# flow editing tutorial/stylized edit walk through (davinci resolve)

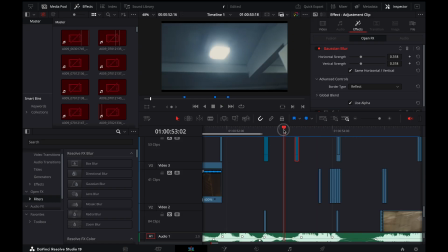[16:29]
It's so easy and so smooth, so simple. One of the biggest tips I think for especially beginners is using the camera as if when you're filming things, think about the edit in the camera. So as you're filming it, think about what you want it to look like and how you want it to feel, and carry that into the edit.
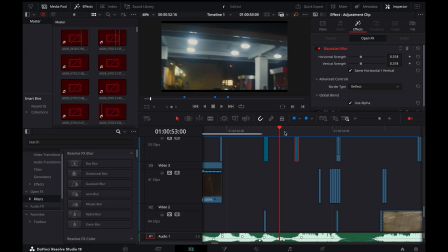[16:46]
Don't try and do everything in the edit. There's a reason that we have hands that can move cameras around, and we're able to move different things into different places, right? Because that is sort of that's just as strong as an edit, right? Like these, I swear, probably 80% of these movements are happening in camera in this edit, which is,
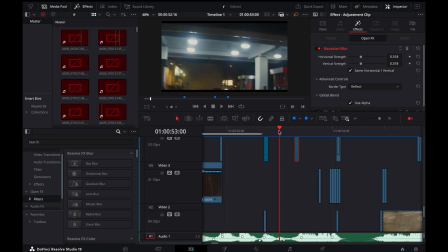[17:03]
I think a lot of people don't think about that, but it's such an easy way to increase the quality of your edits, especially when you lack editing skill, which is something that I didn't have crazy editing skill at this point
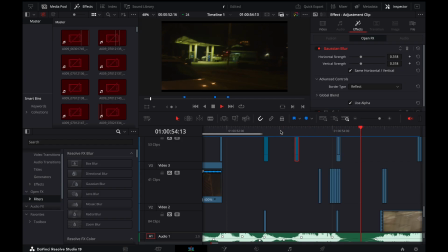[17:15]
in my like career. I don't know, it's probably not the right word. Anyways, so then we're kind of moving into this.
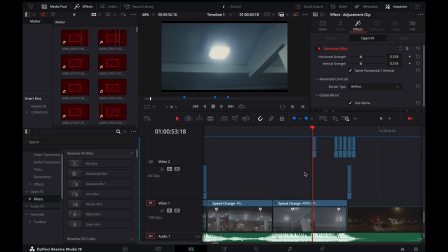[17:24]
This transition here is actually pretty simple. So I just basically did. I love using the 3D mask.
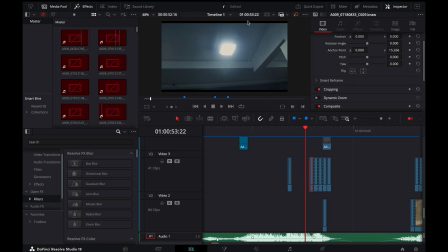[17:31]
You'll see me using it all the time. But what I did here is I just 3D masked out this light object here, and I literally just stretched it,
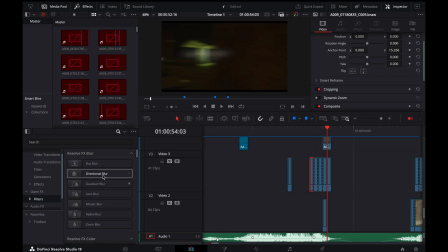[17:40]
and then added Gaussian blur, which is directional blur.
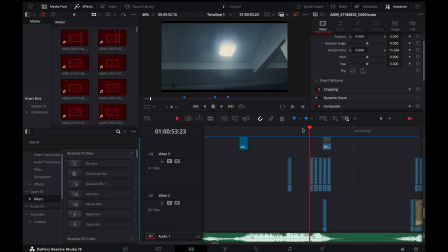[17:45]
So directional blur is really good for showing motion. So here I added directional blur right here.
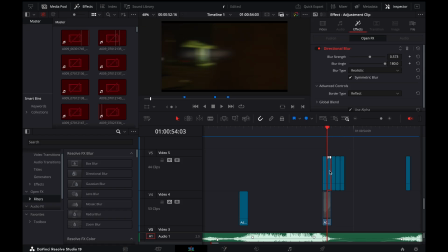[17:53]
You can see me using directional blur here, which is just giving it that, if you look at the frames, it's giving it that sort of that look there,
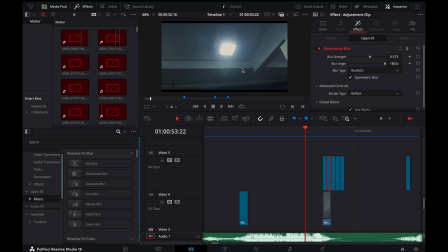[18:01]
which I think is what really gives it that motion. Here's same thing, so you can watch it. I just literally took the light after 3D keying it, and then just stretched it frame by frame into the next clip, and it just turns out very fluid.
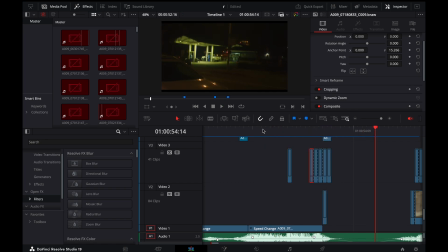[18:17]
Again, just like you have to just play around with it and kind of like see how good, but I think that it just flows so nicely.
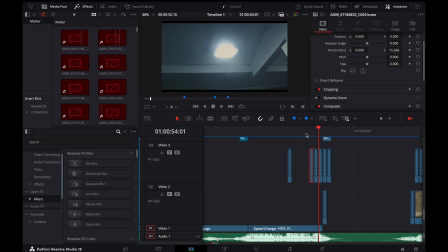[18:24]
And purposefully I've used basically, so this motion, the light is moving from right to left here,
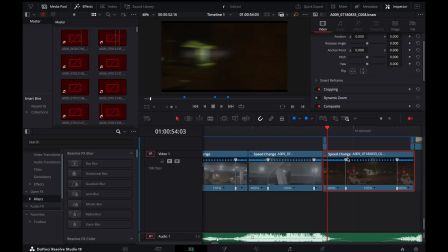[18:29]
and then my next clip is also speed ramping from right to left.
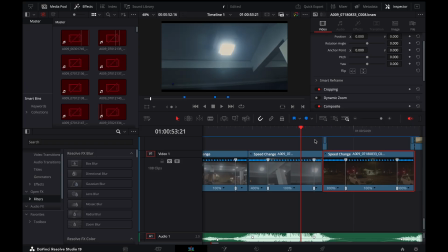[18:34]
So it's kind of this motion of the light is sort of playing into the next motion. So you can see that at bam, and that's why that's so smooth. Bam, like that, and it just kind of comes out really, really nicely.
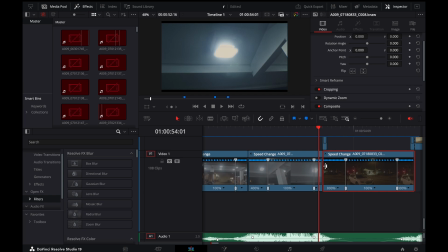[18:48]
So you can see we're moving from right to left here. Again, same thing, speed remapping here like this. So just like speed ramping 800 into 100 and then out back into 800. And then I assume I've also smoothed it out.
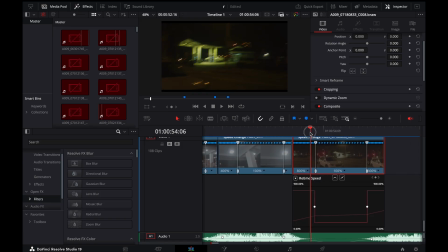[19:03]
Oh, it's funny. I thought I smoothed it out, but a lot of these I didn't even smooth out, which is really interesting. But yeah. Also, another big thing, stabilization. So using stabilization can really help. So that's kind of what gives it that like interesting locked off feeling here.
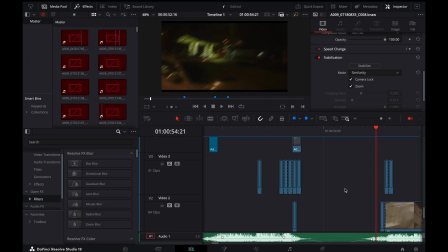[19:20]
Okay, anyways, into the next section. Let me make sure I'm still recording. I am. Okay. So for this section here, I basically took a shutter,
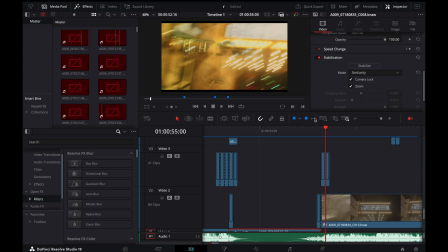[19:33]
like a slow shutter camera movement, and I basically just dragged that in over top,
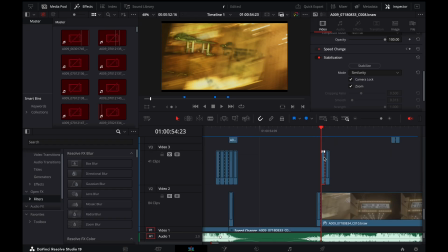[19:40]
and then I've used the 3D key again here, and just 3D keyed out this certain part of the image,
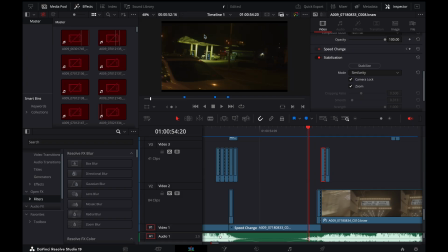[19:47]
and then that transitions really smoothly into the next. So if you watch it frame by frame, using some Gaussian blur as well. So there's Gaussian blur here. Sorry, not Gaussian blur. directional blur here, which is sort of dragging it into the movement.
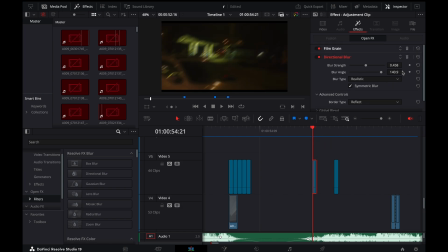[20:00]
So you can see I've purposely panned the directional blur so that it goes towards at 140 degrees, so that it goes towards the next movement, just like that.
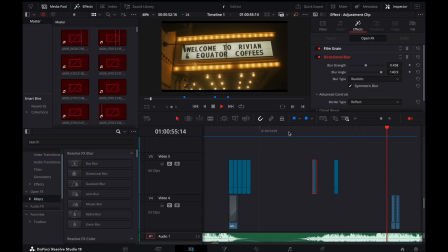[20:10]
And it gives it that sort of really smooth, fluid transition, just like that. It feels really good. Yeah, and then what else? Yeah, that just yeah, it's really cool.
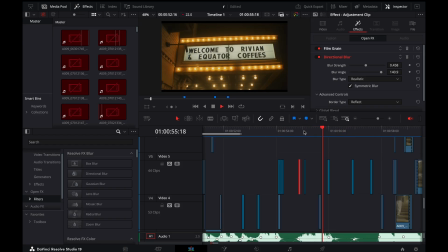[20:25]
I haven't looked at this in a while. It's fun to look at it. Here basically just very simple. Like I again use the camera here, so I literally just pan. You can see me just pan up, and then I just speed ramped it again.